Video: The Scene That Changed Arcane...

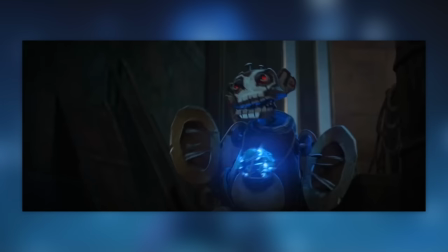Each clank of the core making it glow more and more blue residue,
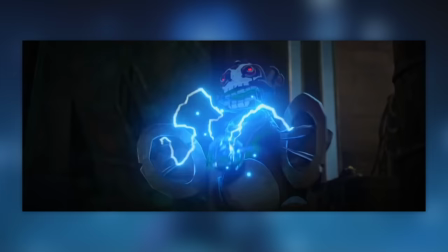until it finally reaches its destination actually influencing the turn of events, being noticed by the Beast Boy for the first time,
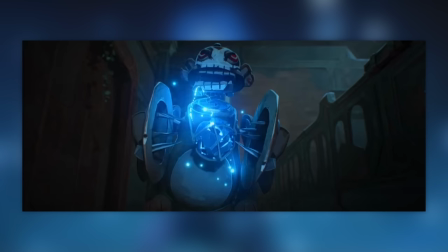and unbeknownst to Powder, it's unneeded.
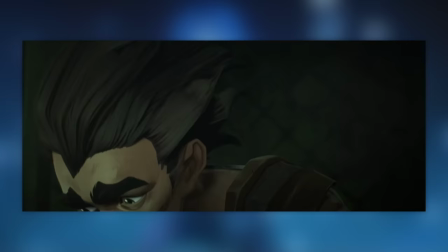Stopping the immediate danger, but just as Milo releases Vandar's chains, and Klagor breaks through a new exit.
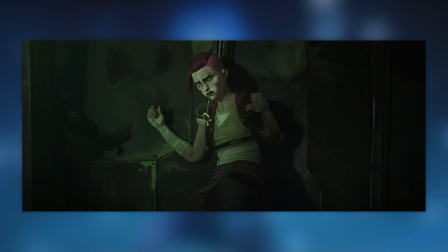And Vandar finally starts to even the playing field. And yet...
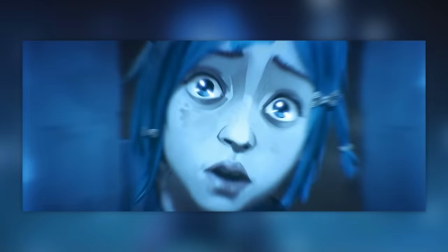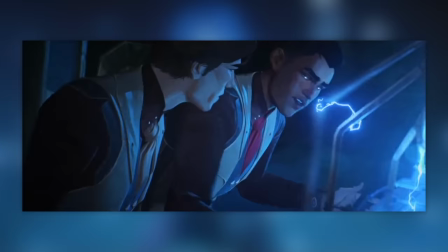The explosion is bigger than intended, playing with a fire we don't fully comprehend yet- NO WE'RE NOT COUNTING THAT EXAM- But in highlighting the intensity,
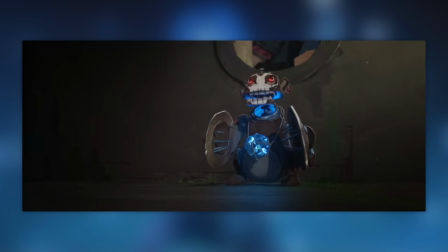emphasis is first placed on the final click of the winder. The final nail in the coffin, against all of the other clickety clacks it's done.
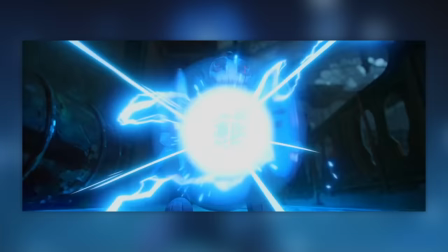Followed by a low angle on the tiny toy to make it massive, briefly silhouetting it like this once the wide energy over encumbers it.
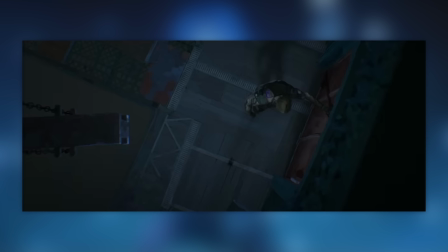Then a close up right into the core as it destabilises, another whiteout shot for a single frame here, and then a wideout top down view to show the explosion in size against the hallway.
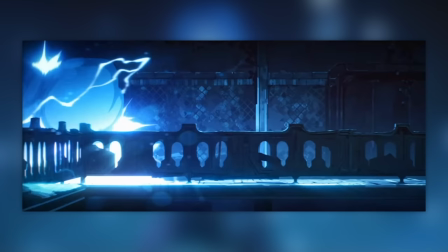Beast Boy practically vanished.
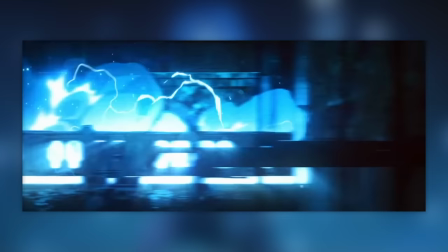Before trailing far out towards Powder to make that tower flink hit, and slowing her down to slo-mo for a final piece of drama intensity.
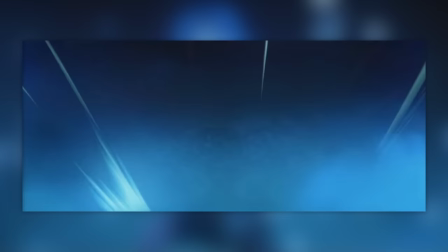Everybody knows explosions have to be in slow-mo, it's just the rules! But what Arcane does next is really interesting.
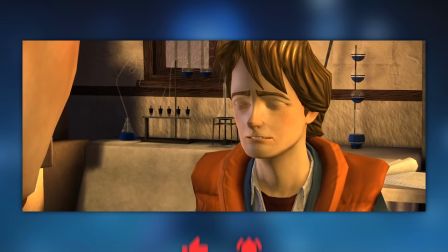Thanks for reaching halfway through! Subscribe if you're invested this far in! You'll also be able to catch the Back to the Future video game streams we're doing on this channel, if you do!
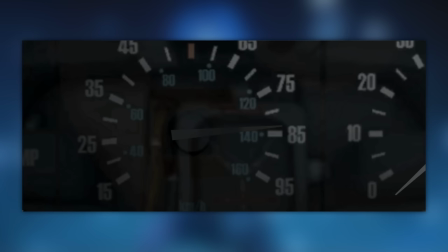Covering a pseudo-canon after story from the film, so come join! Or see our other links in the link tree down below!
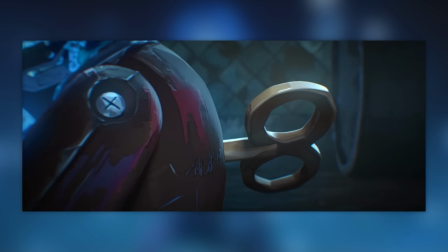The interesting thing that Arcane does, is it shows us that final click once again!
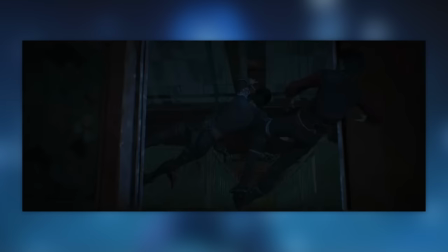Now I've I've seen some people interpret this as the toy smacking a second arcane call, which to be fair,
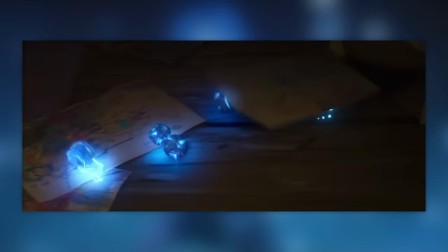we do see Powder place in two, and she does canonically have three, at least she did during the bedroom freakout.
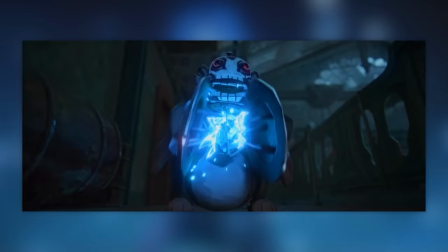But considering the toy probably destroyed itself,
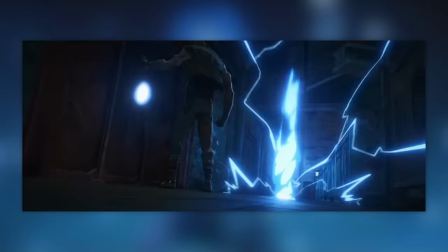I think instead the show was doing an extra funky flare by reversing back to the same moment to show a different direction and perspective.
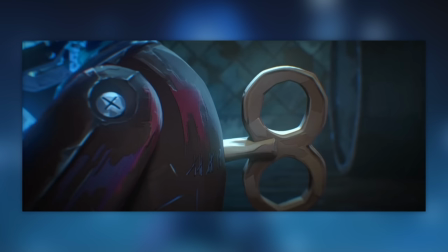The explosion's just bigger because there are multiple calls in there. Anyway this time, same opener, same low angle, same closeup, up.
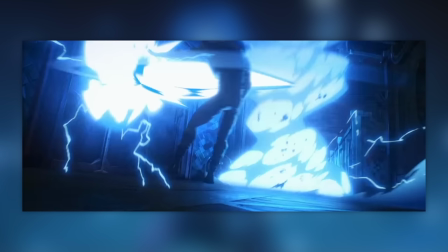But this time we stick down to the ground, from the other side of Beast Boy rather than up top.
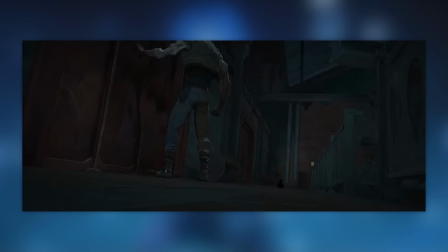Where we now see a more vertical smoke trail, lightning spewing in all directions, and an extra flare on the door.
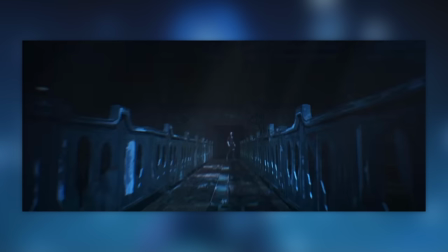As that's the direction Beast Boy is flung from. Harder to tell from the bird's eye view.
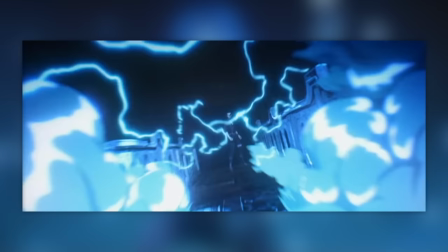And along another hallway do the vaults of energy go now, heading straight to Silco this time.
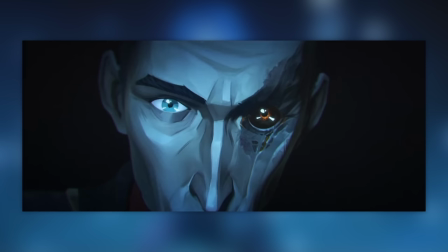To which he's saved by... whatever I need A shock face,
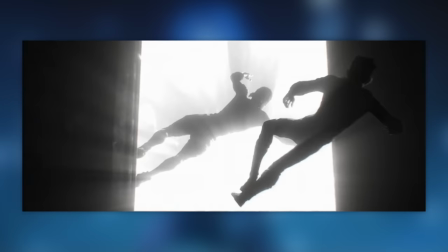a wide dive, and then, really cool here, a slow-mo backside shot with a dark background,
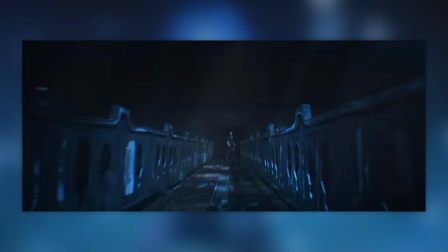a couple of flashes of light, and you can specifically see her arm disintegrating in the blast as Silco is pushed to safety behind the doorframe.
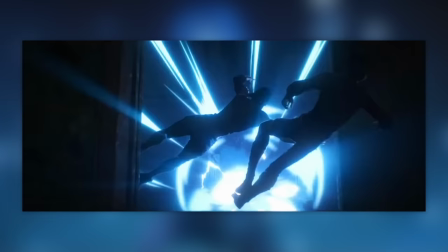Wow! Someone put a lot of care into this shot, and you've always gotta appreciate it where you can.
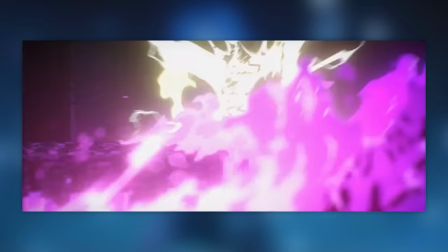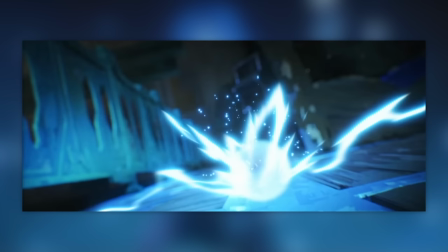From there we next get an explanation for that next unused core, it was just flung out from the initial blast to cause a second blast.
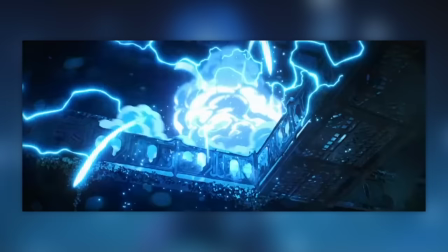Hitting this super low angle floor to actually keep it in shot, and then a low angle from the floor below to bring us down to our next important location,
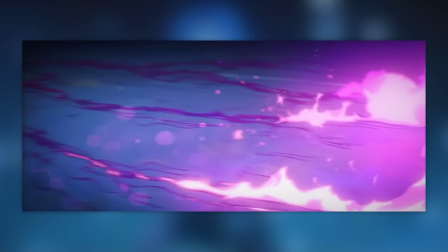as a single flare catches a trail on this lower level. Igniting it for our camera to pan along,
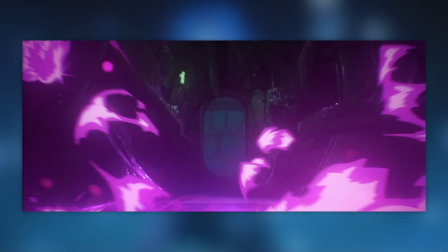engulfing all the more chemicals cause this blast had a long checklist to tick off and it really wanted to go for it. before we get this hallway shot into the end room,
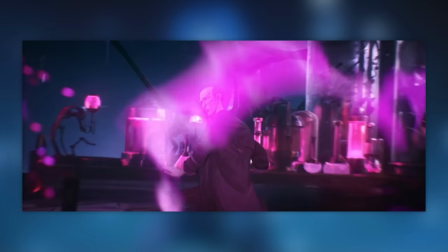2D, hand-drawn fire animation inflaming the forefront and running up to our immoral scientist, right up to the face for one more casualty.
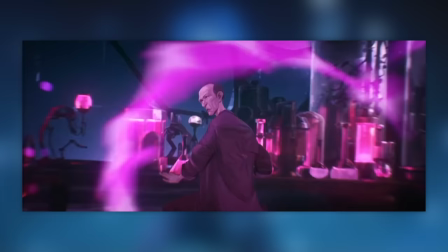The decimation of the entire biotechnical lab of Silco's. We're not really feeling too bad for this guy from what we've seen over the last three episodes.
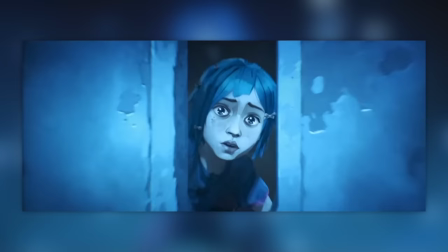A hit for Powder and a hit for Silco's, sounds like a roaring success of an assistive assault.
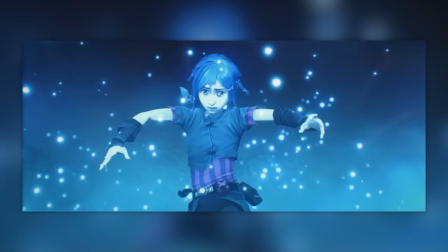And now this kid has a kill count, moment, time to return to her.